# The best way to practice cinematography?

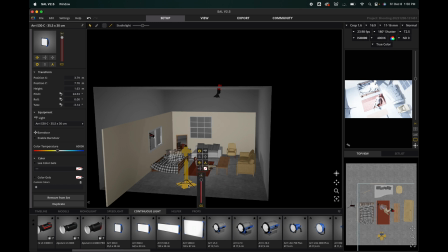And then we'll just have to like kind of give it a bit of diffusion and like gridding as if it was in that sort of softbox thing.
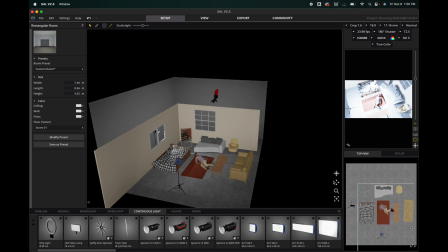Oh, another thing I'm gonna add too is a little lamp somewhere.
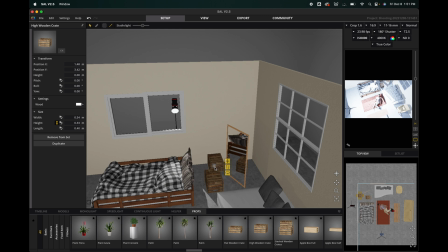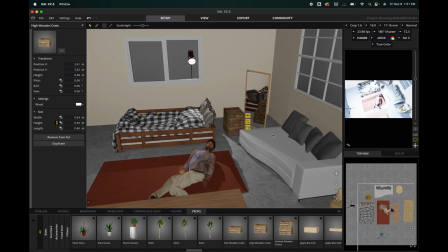There. Made our own table. Go back to our lights and just grab a little lamp. We'll set this pretty warm.
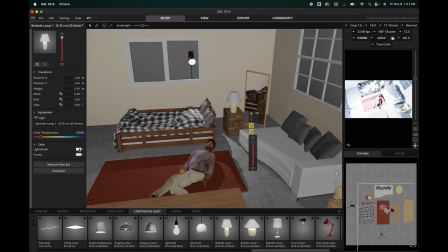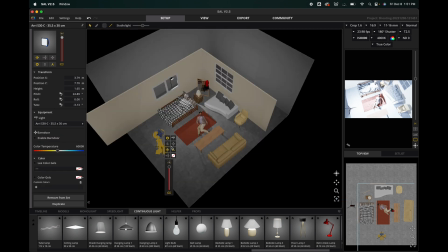Do that. Okay, so first I'm just going to turn this guy off. Let's just start with kind of this moonlight sort of source from the outside.
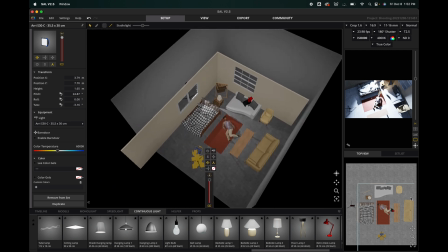I might need more space again now.
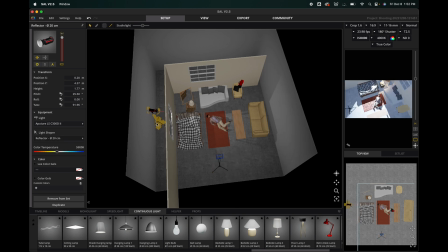Okay, so let's get a diffuser panel.
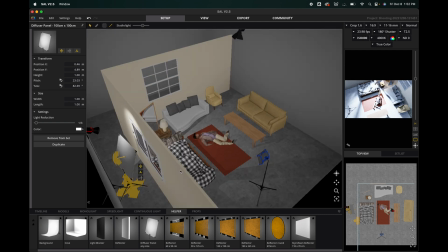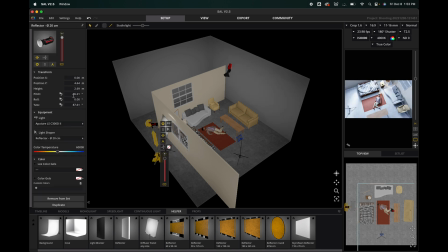Just raise that up. We're going to decrease this intensity a lot. Definitely doesn't need to be this bright. Just kind of using this light to get some ambient from the outside. And again, I'm probably just going to bring this wider.
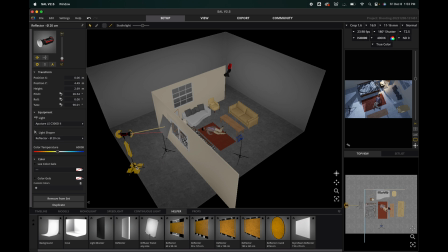so that I can back this out more. Because, yeah, it's just supposed to kind of bounce in. This can actually be a bit larger too.
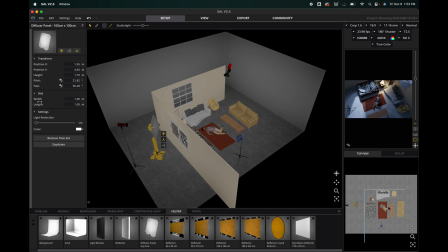Another thing I could do actually, which might be more realistic, since I don't actually think we'll have a big thing of diffusion like this,
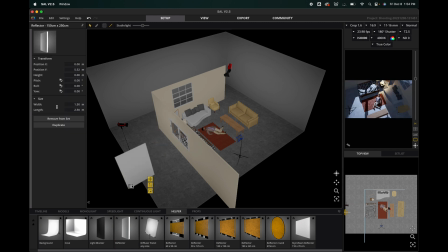is we could take a reflector and
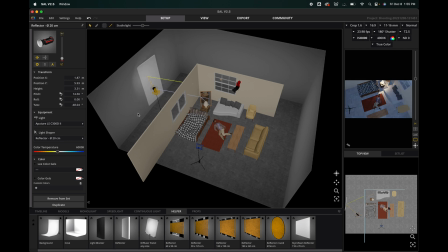might be a bit more of a natural look to get. Oops. I just kind of want to raise this up so that looks like it's coming from a little bit more above.
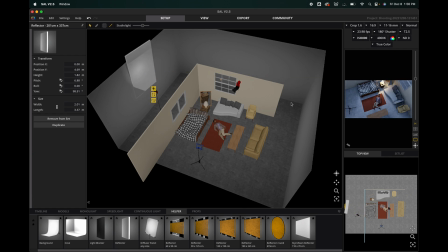And then probably one of the issues here is that it's like, this isn't super realistic because there's no like this side it's going to be bouncing off of in real life.
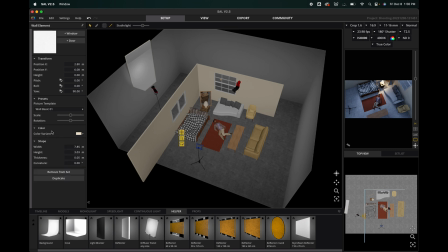It'll just be coming through like a window. Unless actually let me just fix the problem myself then. Just increase this wall size. There we go. Problem solved.
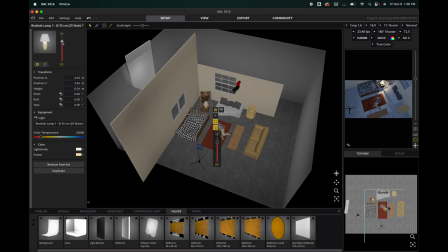Okay, I'm liking how we're coming along now.